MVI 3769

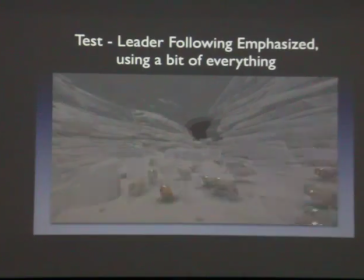Whereas instead, when we started using more leader following and vision, we got these very goal-directed packs of dogs that really cut corners and looked a little more believable. So we had the options of using all those different types of navigation to help them do their,
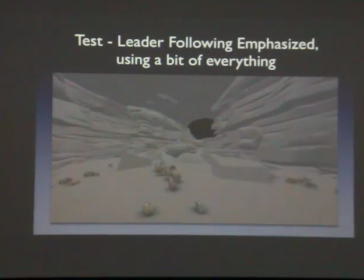to help them reach their goals and to direct them, basically.
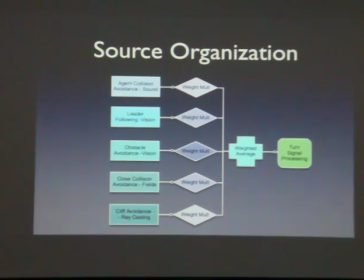So this is a little technical, but the way this worked is we have all these sources, input from avoidance, leader following, collisions, cliff avoidance, and by default we just do a weighted average of them all.
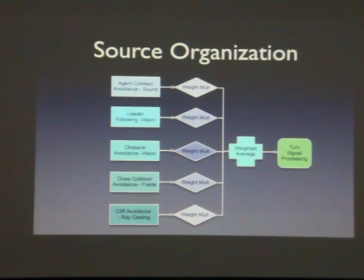We can just tune the weight of one versus another, so you can say, oh, you're more likely to avoid your neighbor than to avoid a cliff or something.
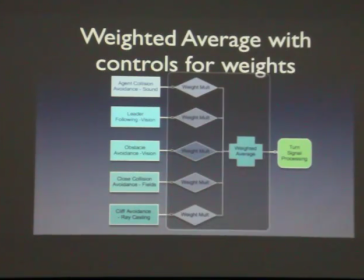But it turns out that wasn't really enough control.
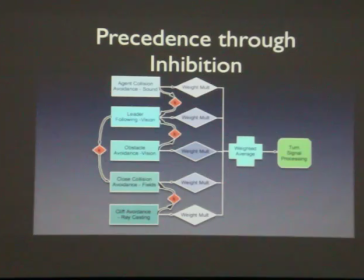Sometimes you wanted one type of behavior to always override another. So we created what we call precedence through inhibition. We might have some connection where, like, if you reach a cliff, don't go off the cliff. That's the most important thing. So stop caring about the leader at that point, or stop trying to avoid something.
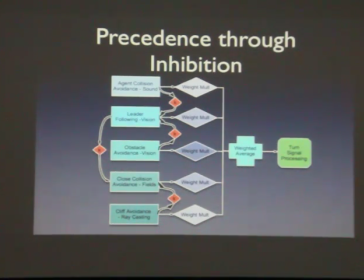And we can sort of create these chains where one sort of behavior would inhibit another behavior. This is kind of like how actual brains work, because neurons have inhibitory connections between them sometimes. But anyway, it's just basically a way to control them.
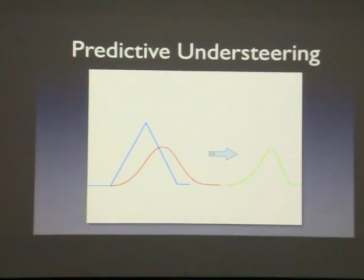I'm gonna skip over. All right, I'll show this part.
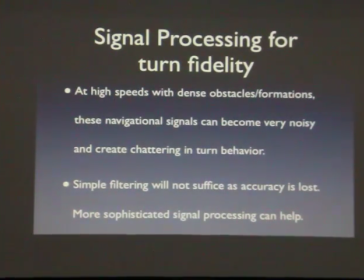So another thing we noticed is sometimes at very high speeds, the dogs would change their decisions too quickly. They say, I'm going to go left, I'm going to go right, left, right, and they look like they'd actually start to freak out.
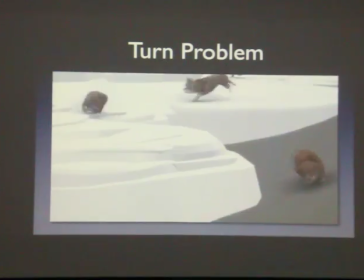Look, as they get close to the camera, some of the dogs start like twitching a little bit.
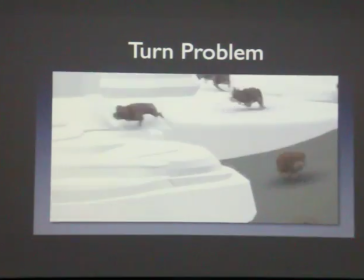And that's because the forces are so strong, they just think left, right, left, right, left, right, real quickly.
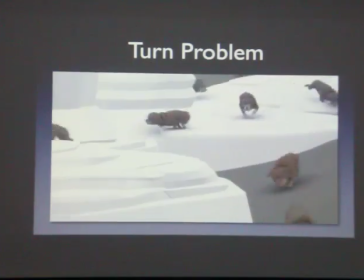And maybe for rats that's okay, but dogs don't change their minds that quickly.
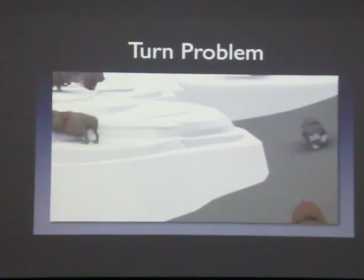So it looks a little odd. So we created a technique that we called predictive understeering.
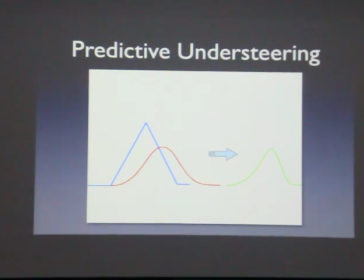And the way it works is sort of like how a thermostat works.
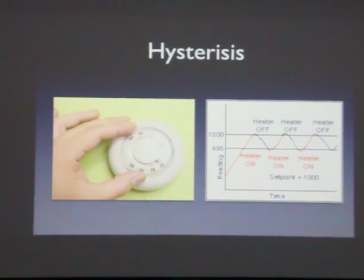If you're trying to control the temperature, you usually set a goal temperature. But when the house heats up or cools down, Thailand probably more cooling down, you don't want it to, as it reaches the goal temperature, switch on and off over and over again.
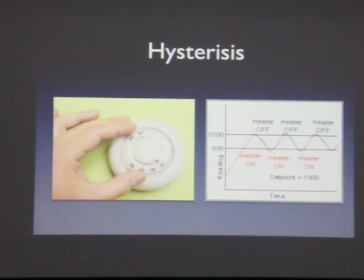that will actually burn out the switch, and it would be very power inefficient. Usually, you let it cross the threshold until it gets to a certain point, then it crosses again, so that it sort of oscillates very slowly around the goal temperature, rather than crossing back and forth.
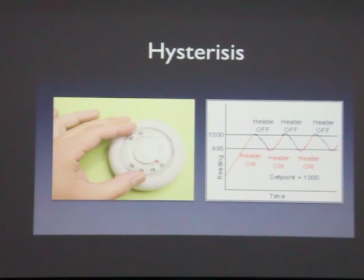So we ended up using hysteresis, or hysteresis, I don't know how it's pronounced, but we used the same way a thermostat worked for the way our dogs chose which direction they were going.
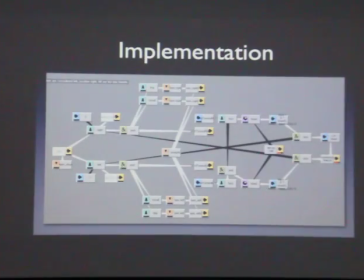This is what massive looks like. It's a bunch of nodes connected to each other. Don't worry about that.
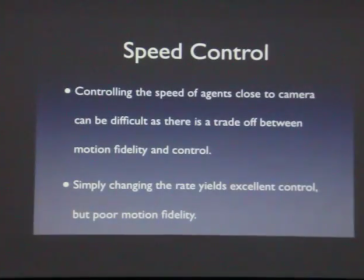But that's how we implemented hysteresis in massive. And that helped us eliminate that effect. The other thing we wanted to do is get better speed control so that we could really change the speeds of the dogs, have them look natural.
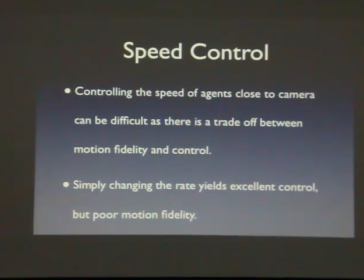And one way you might think to first do this is actually change the rate at which they're running. So, run at 50% speed, run at 200% speed.
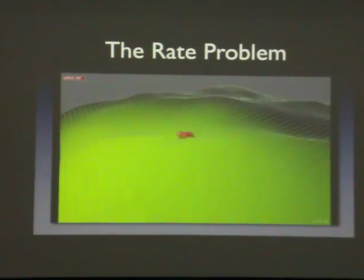The problem with that is they stop looking like dogs at a certain amount of speed variation. So, as the terrain gets greener, this dog is running slower, but it's just rating it down, and by the end, that dog looks like it's running underwater.
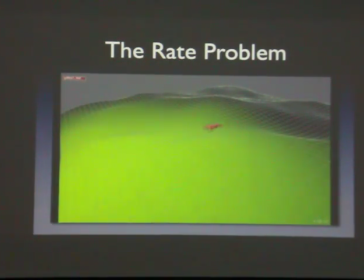The legs are moving too slowly, given its gait. Rather, dogs tend to change their gait, from a trot to a bound, to change their speed, rather than just, slowing or speeding up.
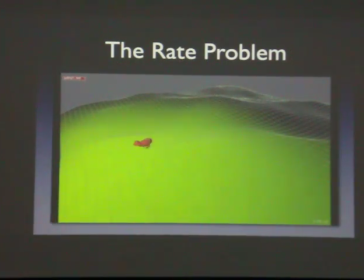It's kind of like changing the pitcher, the speeding up or slowing down voices just by, increasing the playback rate. It doesn't quite work.
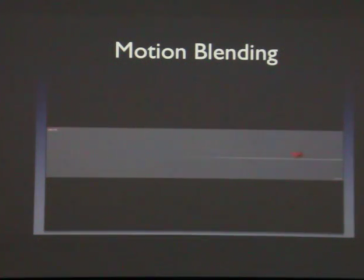So rather we did motion blending, where we would blend between different animation cycles animated at different speeds, and based on the desired speed, we blend between a couple. Again, I'm going to show you an unnecessarily complicated screenshot of Massive,
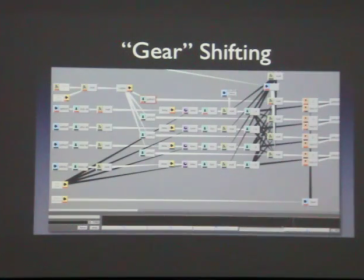where we implemented this gear shifting sort of process, where we blend between these.
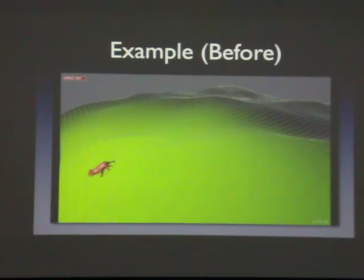And here's before, again, where it sort of slows down at the very end, looking a little natural, and after, where we change to a different gait. In fact, the legs actually move faster at the end, because it's taking shorter strides.
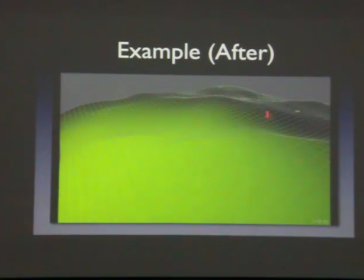But that's how you go downhill. You don't take big steps when going downhill. You usually shorten your stride. Take smaller steps. Whereas before, we had, again, those big steps, but unnatural slow speed.
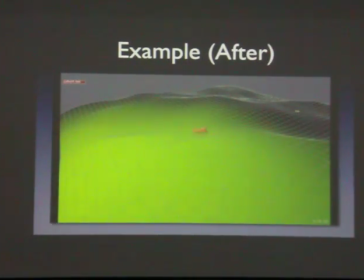So bad animation, good animation. The motion blending, where it goes to those on short strides.
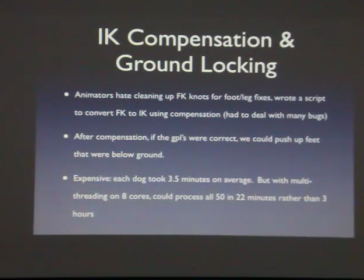Note, we also did ground locking, where if the feet went through the ground, we'd have a program that would move the IK handles up,
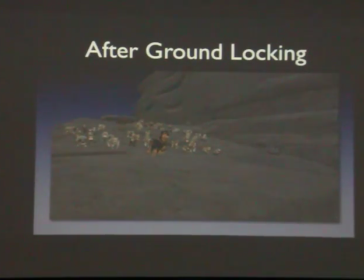and it's not that interesting. The feet are just always above the ground. Now, the next thing I'm going to show you is sort of the limits about what you can do with crowd simulation in Massive with these kind of dogs.
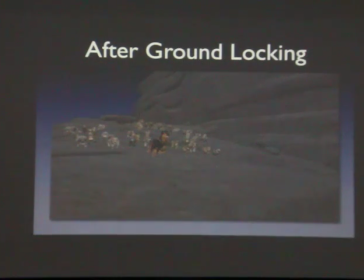Running over a flat terrain with rocks is fine. But when you had a big boulder cascade, that's when things get hard.
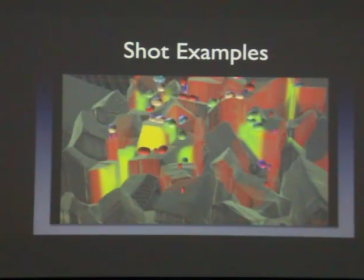So I'm going to show you a screenshot of Massive that you'll find probably very amusing. So here are the dogs going downhill. I'm just showing spheres for each dog. And where the ground is colored different colors, that's telling them to play different animation cycles and blend between them.
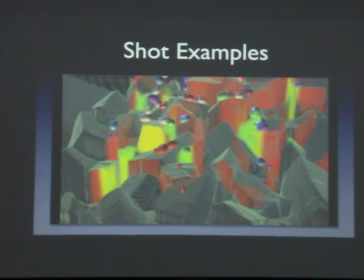What we want to do is first make sure the motion looks right without the cycles.
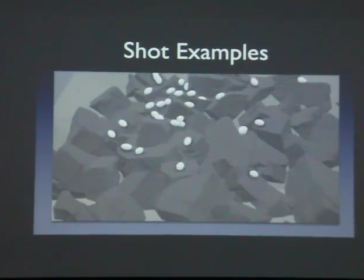And we had this funny render where they look like eggs. That wasn't actually very helpful. But really what we're getting is many different animation clips blending together.
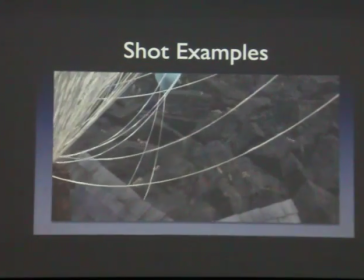And finally, there they are, going downhill. And with the animation, and look, there's the balloons in front of us. And this actually was a very hard shot to do, believe it or not. I looked through my footage earlier, and on this,
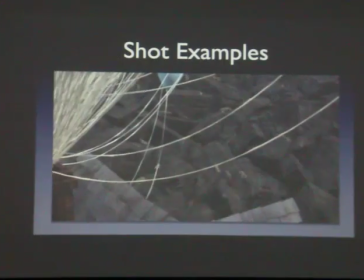and I think I tried this 173 times before I got it right. So it's really hard to do shots that are this close. This is about the point where you might want to animate them all by hand.
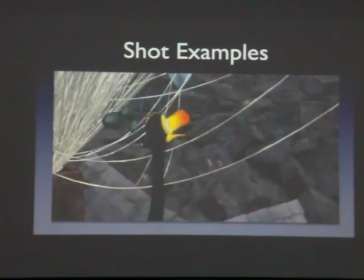But it's very tricky. This is still a hard problem to get agents going over very irregular terrain.
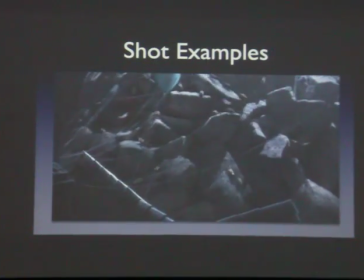And of course, after lighting, you barely see anything. So watch out where you spend your money. But anyway, so those are the ways we did some animation on those are some of the people that helped out.
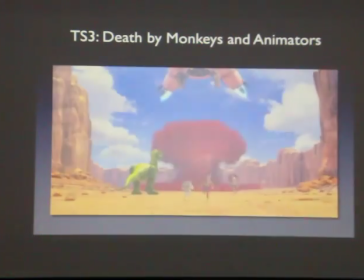Now, next up I want to show you about Toy Story 3, Death by Monkeys.
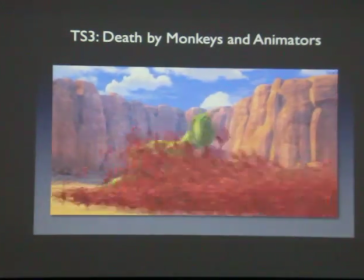This is another kind of crowd shot at the extreme end of the spectrum, where there's so many of them,
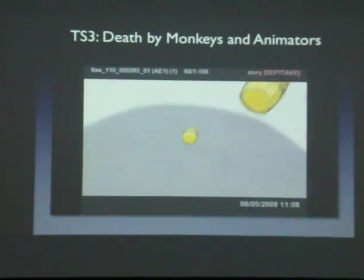it's more like an effect or an explosion of fluid than it is individual characters.
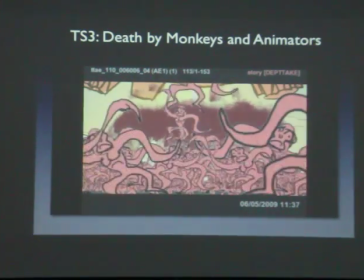So yeah, that's the storyboard, and then we went over.
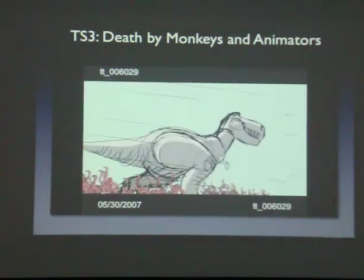So we went from that to those final Death by Monkey shots. So this is one where it was such a specific kind of crowd.
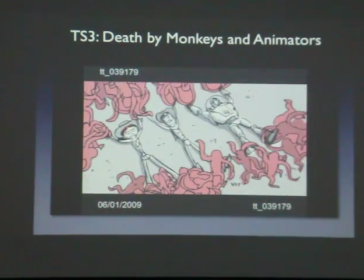We ended up not using mass or the other systems.
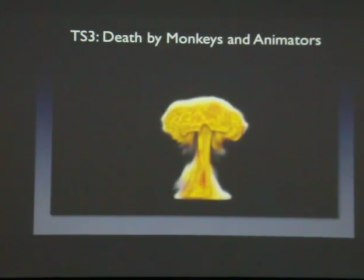Rather, because this crowd looked more like a fluid, we actually used fluid simulation to do a mushroom cloud,
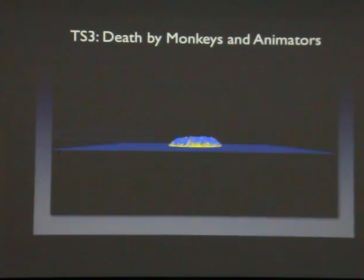and then we had vected the monkey particles through the fluid, including for the shockwave as well.